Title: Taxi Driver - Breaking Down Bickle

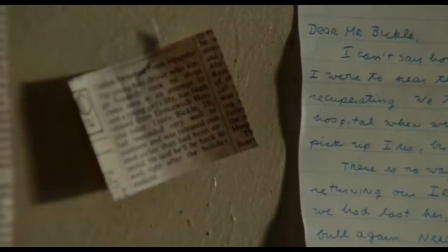[0:13]
This is the final scene of Taxi Driver. Pay attention to the camera.
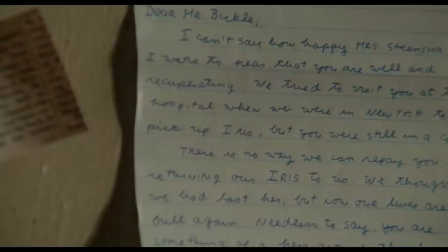[0:18]
It darts around like a pair of eyes, taking everything in around Travis's apartment. Listen to the voiceover.
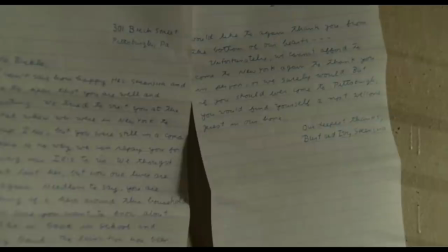[0:25]
Dear Mr. Bickle. but Cyrus' father praising Travis for all of his heroics.
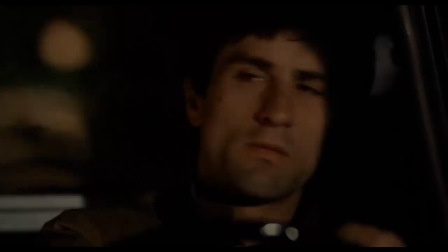[0:30]
What's inarguable here is that the final scene, we are seeing everything from Travis' perspective.
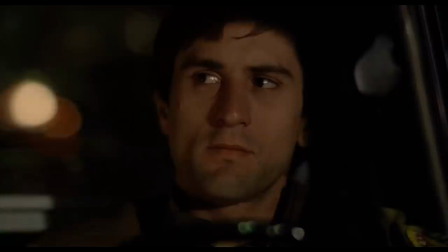[0:36]
To take it a step further, it may be a safe assumption to say that we are so far into his head that we also buy into his delusions.
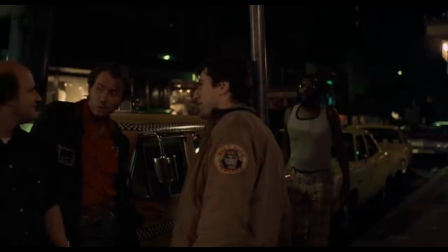[0:43]
Nobody thinks of him as a hero except for him, and that is how it is presented to the audience.
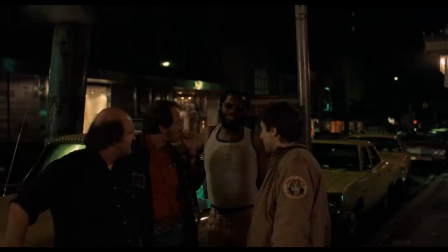[0:49]
We are so far into his head that we see what he sees, we hear what he thinks and believe all of his self-deception.
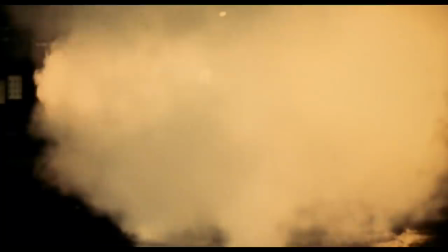[0:57]
Take a minute and compare this to the opening scene, in which we are surrounded by fog and the smoke of ambiguity.
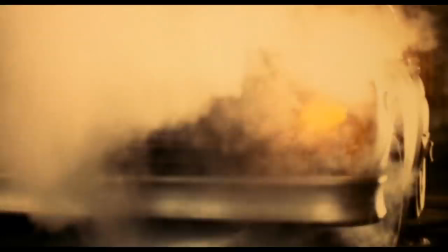[1:03]
We see the cab from the outside, definitely not his perspective. Despite literally staring him into the eyes, we don't know him, he's a stranger.
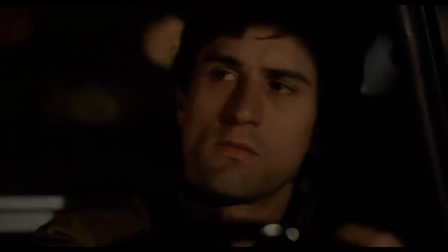[1:11]
We don't care about him, and we certainly don't understand him. So my question is, how do we go from this to this?
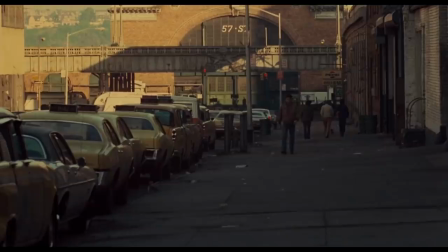[1:19]
Well, as I'm sure you can imagine, there isn't a simple one-word answer, but they're examining Taxi Driver as a whole.
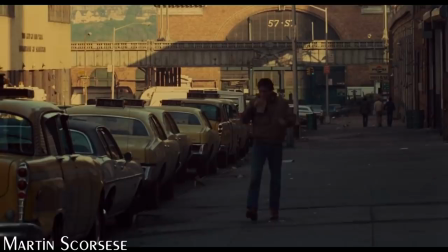[1:25]
I think we can figure out how we become Travis Bickle.
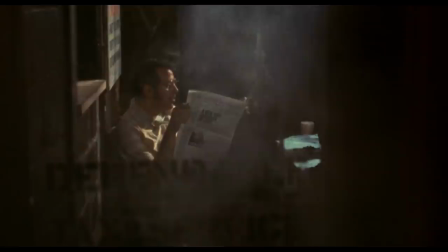[1:29]
We should pretty much see everything from Travis's point of view, and this would isolate him more and put you more on his side, so to speak.
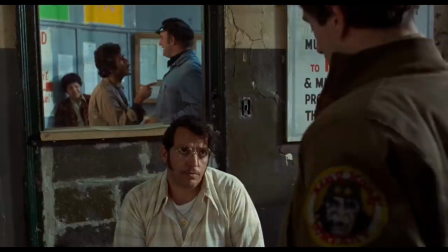[1:38]
The story begins when Travis takes up his position as the Taxi Driver.
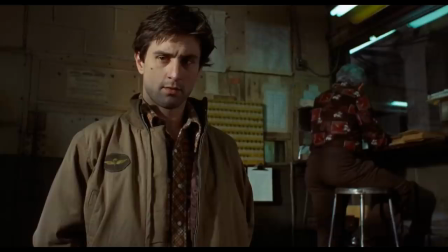[1:42]
I think that this is an important detail that is worth mentioning because we follow Travis's collapse from the start.
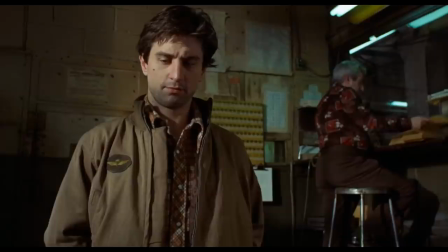[1:47]
Before he takes the position, he found a way to exist in society. He was far from thriving, but also very far from where he becomes.
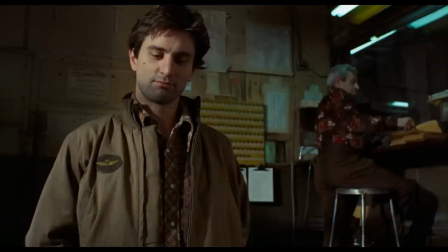[1:55]
To begin, he likes to laugh, he jokes around, he clearly doesn't take the position very seriously,
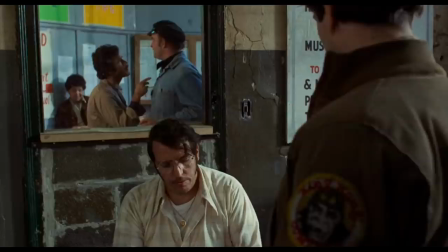[2:00]
but it shows his human side.
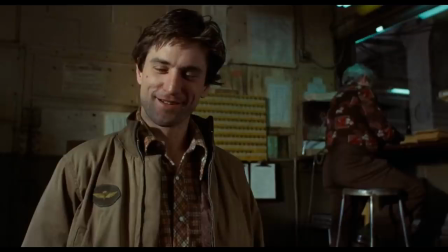[2:07]
It helps the audience connect with the character, something which is reflected when this medium-low angle is turned into a very close-up eye angle.
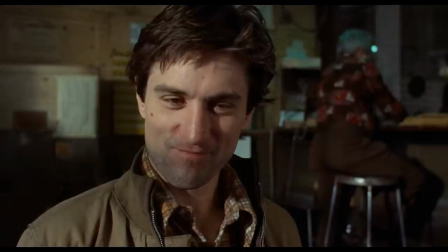[2:15]
He becomes less intimidating the more that we get to know him.
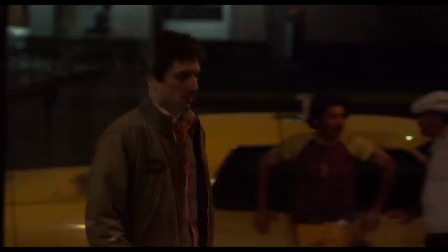[2:18]
We enter his world and see his perspective, and from this point on we hear the story told with Travis's voiceover narration.
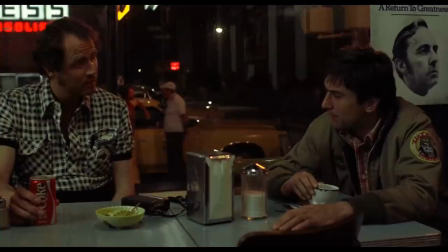[2:25]
The film tries to make Travis's worldview very clear. It doesn't want you to agree with it necessarily, but it does want you to understand it.
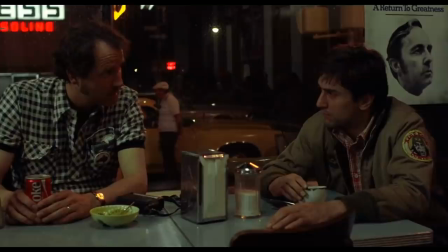[2:34]
In many ways, it paints a picture of contrast.
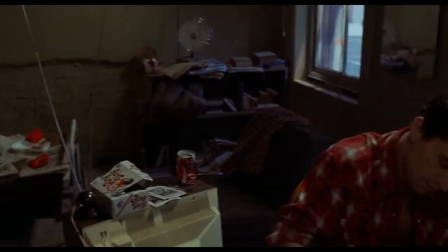[2:37]
We hear Travis give his thoughts, but just one scene earlier we're shown his unkept and messy apartment.
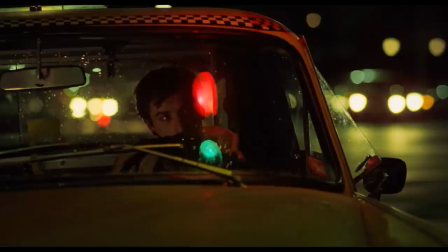[2:48]
He still thinks of himself as an honorable discharge, but his life has devolved into something very different,
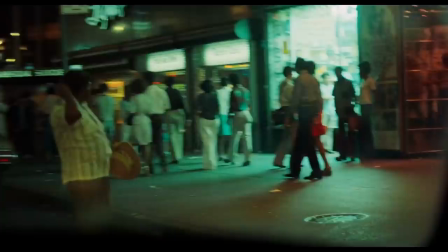[2:55]
something that he might even hate, but he doesn't see it that way. He still sees himself in a very noble light.
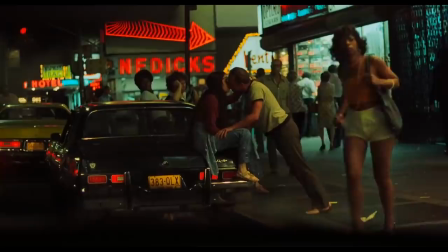[3:00]
Although he hates this part of life, he is still fascinated by it. He chooses to do what he does, he wants to observe, he takes pleasure in his discomfort.
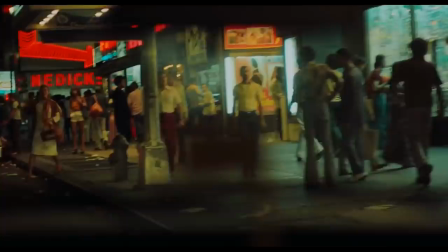[3:09]
As long as he is able to judge others,
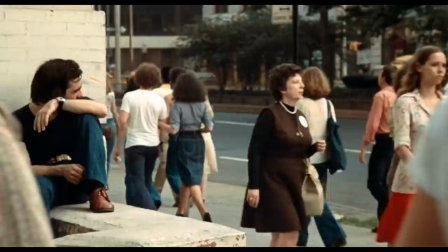[3:12]
he is happiest, and he chooses to do this so that he doesn't need to judge himself, so that he can continue down his road of degeneracy.
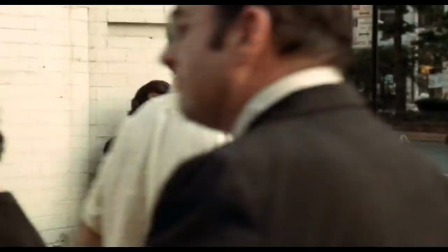[3:20]
What at first appears to pull him off of this path is the introduction of Betsy.
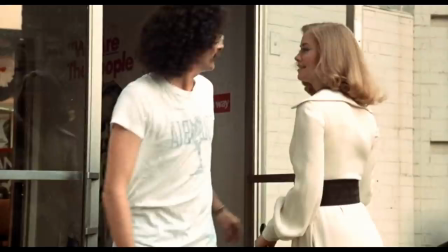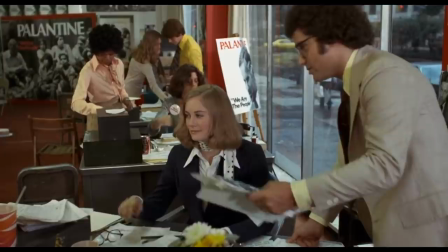[3:31]
Someone who has her life in order. She works a job, is passionate about electing Palantine, has friends, and likes to joke around.
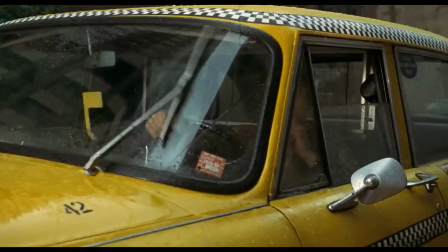[3:38]
She is quite possibly the last person in this entire city who needs saving, yet he makes it his mission to do just that.
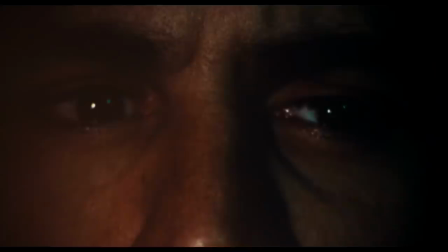[3:46]
At this point, I want to point out that structurally, Taxi Driver is a very unique film.
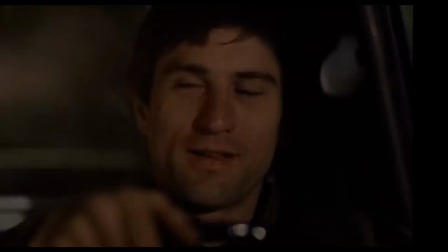[3:50]
There is no connective thread that runs throughout the entire movie, connecting the beginning and the end.
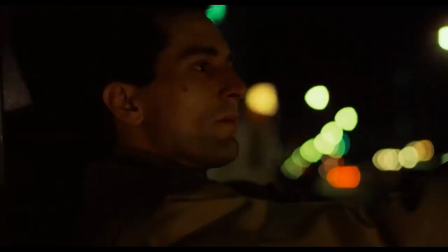[3:56]
Instead, much as Travis drifts around picking up new hobbies, the film follows that, picking up new objectives and story beats.